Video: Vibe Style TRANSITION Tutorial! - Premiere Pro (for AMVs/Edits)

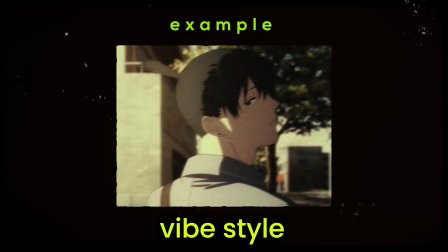0s
Hey everyone, here's how to make vibe style transitions like this. As always, Sapphire is required, so let's begin with slide transitions and then move on to grain and flicker for a stylistic effect. Stage 1, slides. So the first thing I'm going to do is directly add on warp transform onto my clip, just like that.
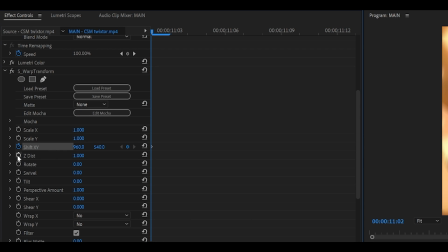16s
I want my clip to move from left to right, so I'm going to keyframe the shift XY and also the Z dist and change the wrap X and Y both to reflect like so.
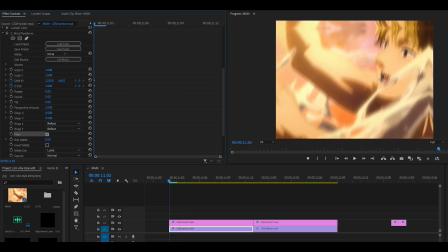25s
I'm going to shift my X and Y just like that, maybe a little bit higher as well. And I'm also going to change my Z dist to, let's go 1.2. If that seems a bit too extreme, then you can do something lower like 1.1.
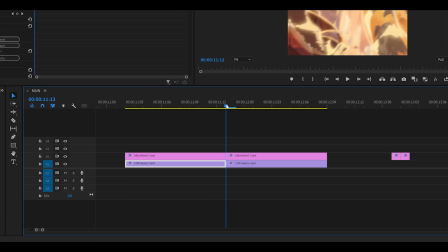37s
That seems perfect. And then what I'm going to do is head to the end, one frame back. So not to the very end, one frame back, and then reset it.
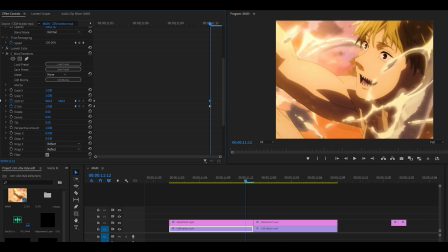42s
Same goes for the Z dist, just reset it and then graph it like how I do.
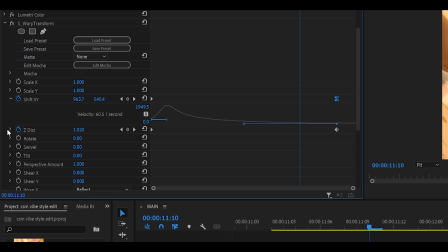45s
So pull the handle for the second keyframe to the left, and then the same applies to the Z-disc, just like that. In fact, one frame ahead, and make sure the velocity is at zero. It can't be something high like 0.1 or 0.2.
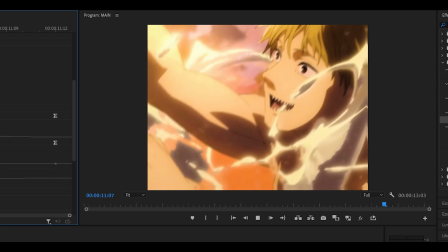60s
Zero is perfect, like that. So now we've got our slide to the right. If you want to, you can also tighten this up.
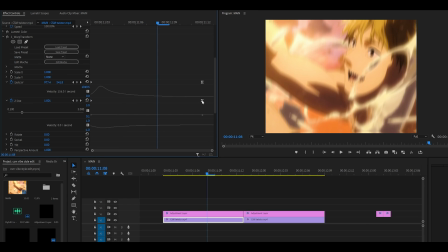65s
So if I head about 5-6 frames ahead and push my second Z-disc keyframe to my playhead,
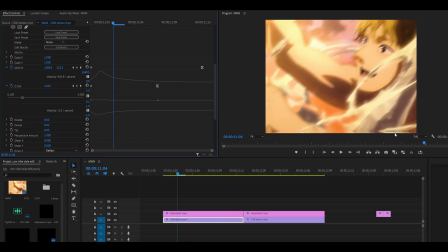71s
the scale in looks a bit more snappy, and so it hides the mirror around the edges, but I'm going to leave it as it is.
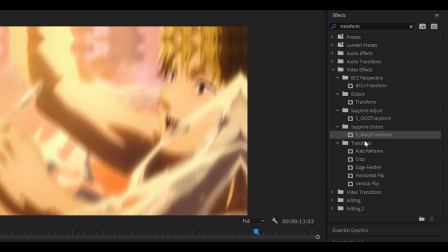76s
And then I'm going to close my warp transform effect and then add it on once again just underneath it.
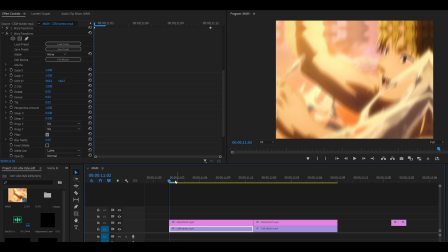81s
We're going to do the same transition but the other way around.
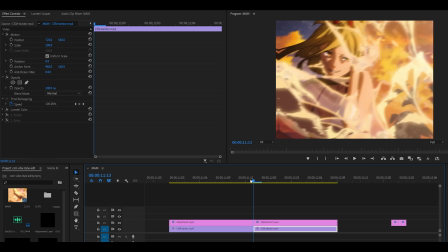83s
So keyframe both shift XY at the beginning and also the Z-disc, head to the end one frame back, and then I'm just going to shift it to my right.
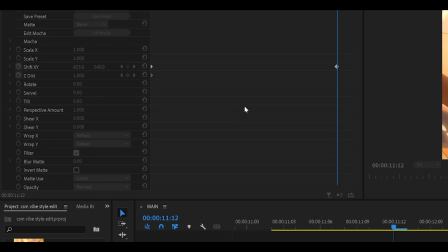92s
If you're seeing the end of the clip, then don't worry, just set the wrap X and Y both to reflect. So I'm just going to move mine to about here and also maybe a little bit higher.
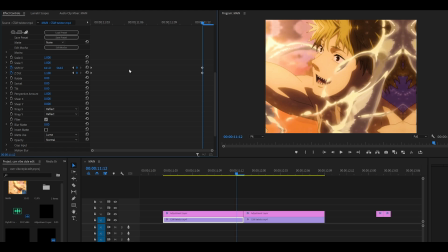100s
I also want it to scale out, so I'm going to go 1.1 for the Z dist, and I'm going to graph this, but it's going to be the other way around.
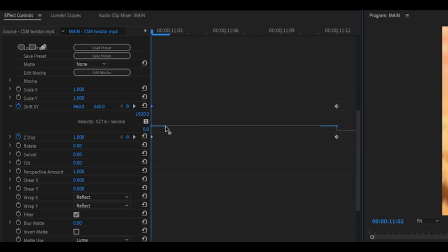107s
So we're going to pull the first handle of the first keyframe we made all the way to the left, like that, and the same applies to the Z disc. It might seem a bit tricky because the bar is so low, but just pay attention to the velocity as always.
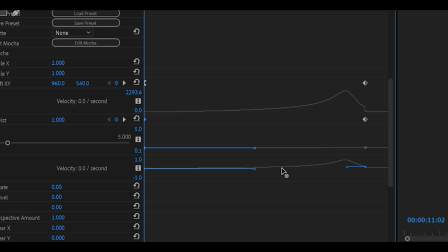119s
Ensure it's on zero and it will look perfectly fine.
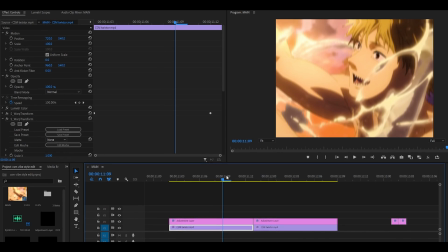123s
The result looks great, however, I think we could improve this by tightening up the keyframes, to be specific, these ones that we just made.
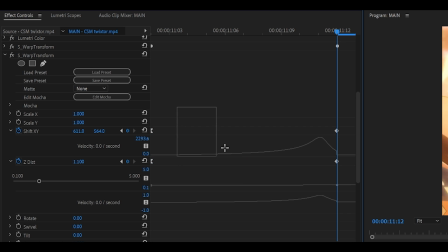130s
So instead of leaving the beginning keyframes apart from the last ones, we can tighten these up. So if I just move about five frames backwards, and then shift these to my right,
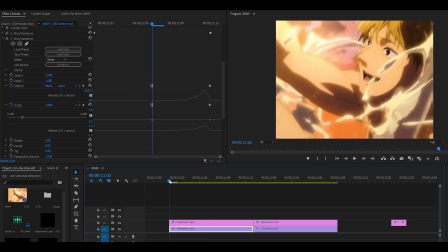140s
I've now got less of a gap, so it should turn out looking a bit snappier than before. So this is how it looks.
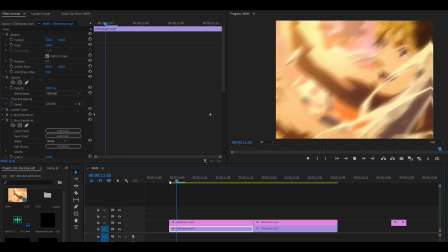146s
And that's our warp transform done.
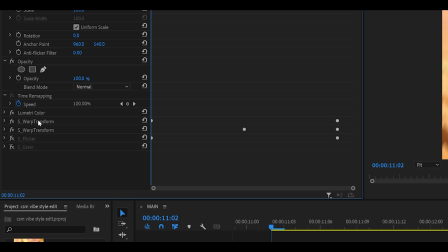148s
So what we can do is also close this, and if you hold control on your keyboard and just click the first one and the second one, right click, copy, head over to your second clip, right click, paste. There are still some changes that we need to make, especially to the Z disc of the second clip.
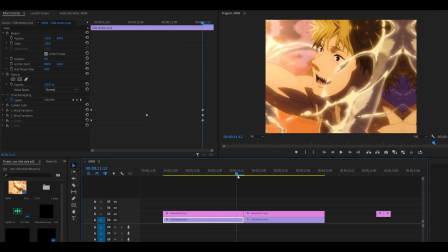162s
So as you can see, for our first clip, it scales out, or zooms out, should I say. We want this to follow up on the second clip, which is this one.
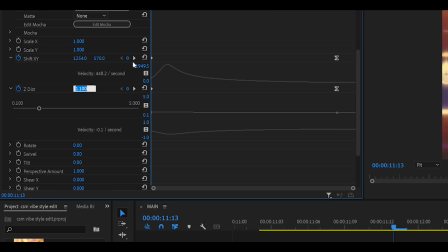169s
So open up your first warp transform and set the Z disc to something like 0.9.
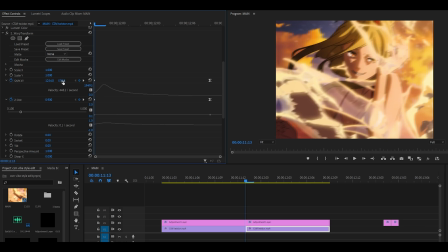174s
And you can also make any adjustments to your shift XY if necessary, but I'm going to leave mine.
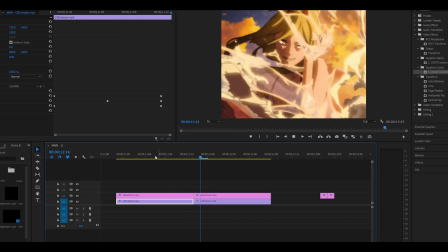178s
But as a result, it should now smoothly scale out, following up with the previous transition like that.
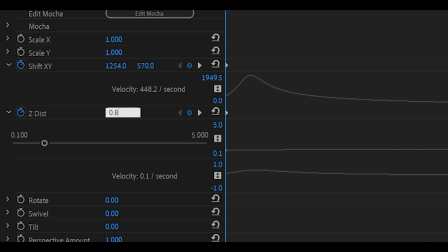183s
To make further improvements, you can decrease your Z disc. So let's go for 0.85, and now the scale out is a little more noticeable than before.
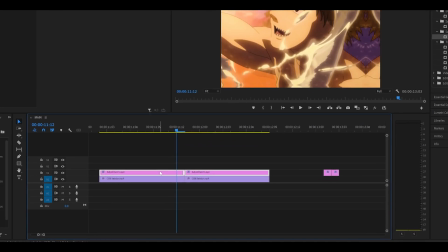191s
Next up, we're going to improve this by adding in some one frame adjustment layers. So I'm just going to push up my shake adjustment layers just like that, and this is what I'm going to be doing,
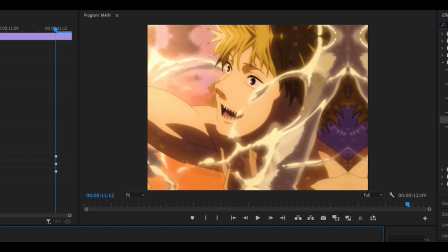199s
adding on blur directional, so before and after, and the same goes for the second
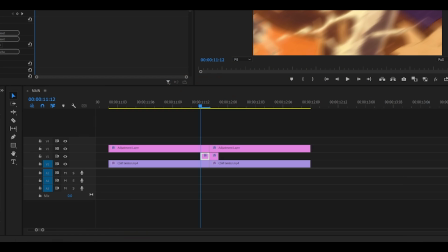204s
one, so before and after. You can see it's shifted towards the left. So what I did was I created one frame adjustment layers and just added on blur directional.
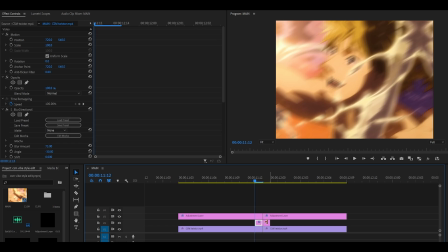212s
For my first adjustment layer, I set the blur amount to 75, angle to -30, and then for my second one, what I did was I set it to 75, 15, and then 4 for the shift.
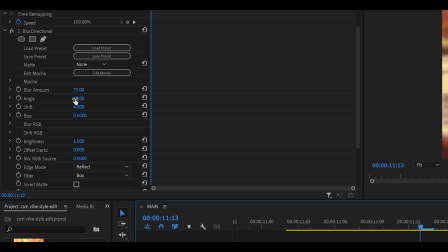221s
What the shift does is it moves your clip to a certain angle. So because my angle is 15, it's pointing this way, which is towards the top left corner.
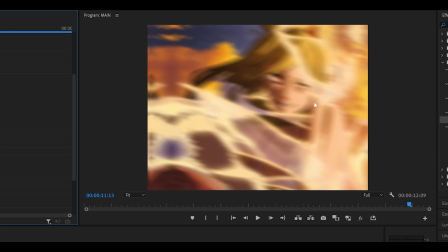229s
So if I increase the shift, you can see that's where it's being pushed towards, like that.
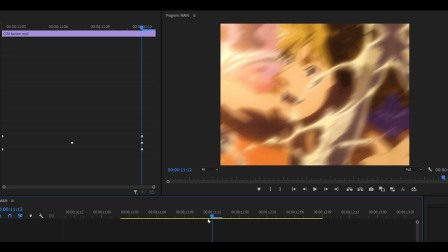233s
And so what we have done is we have improved the impact between the transition by adding on that extra motion blur. Stage 2. Flicker and grain. So all you need to do is just copy down my settings.
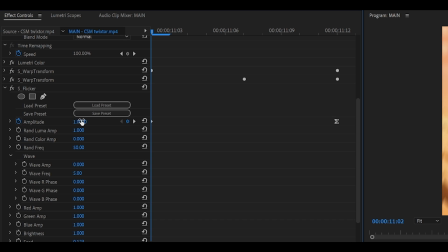244s
So once you do add on S flicker, just set the amplitude to 1 at the beginning, round frequency to 50.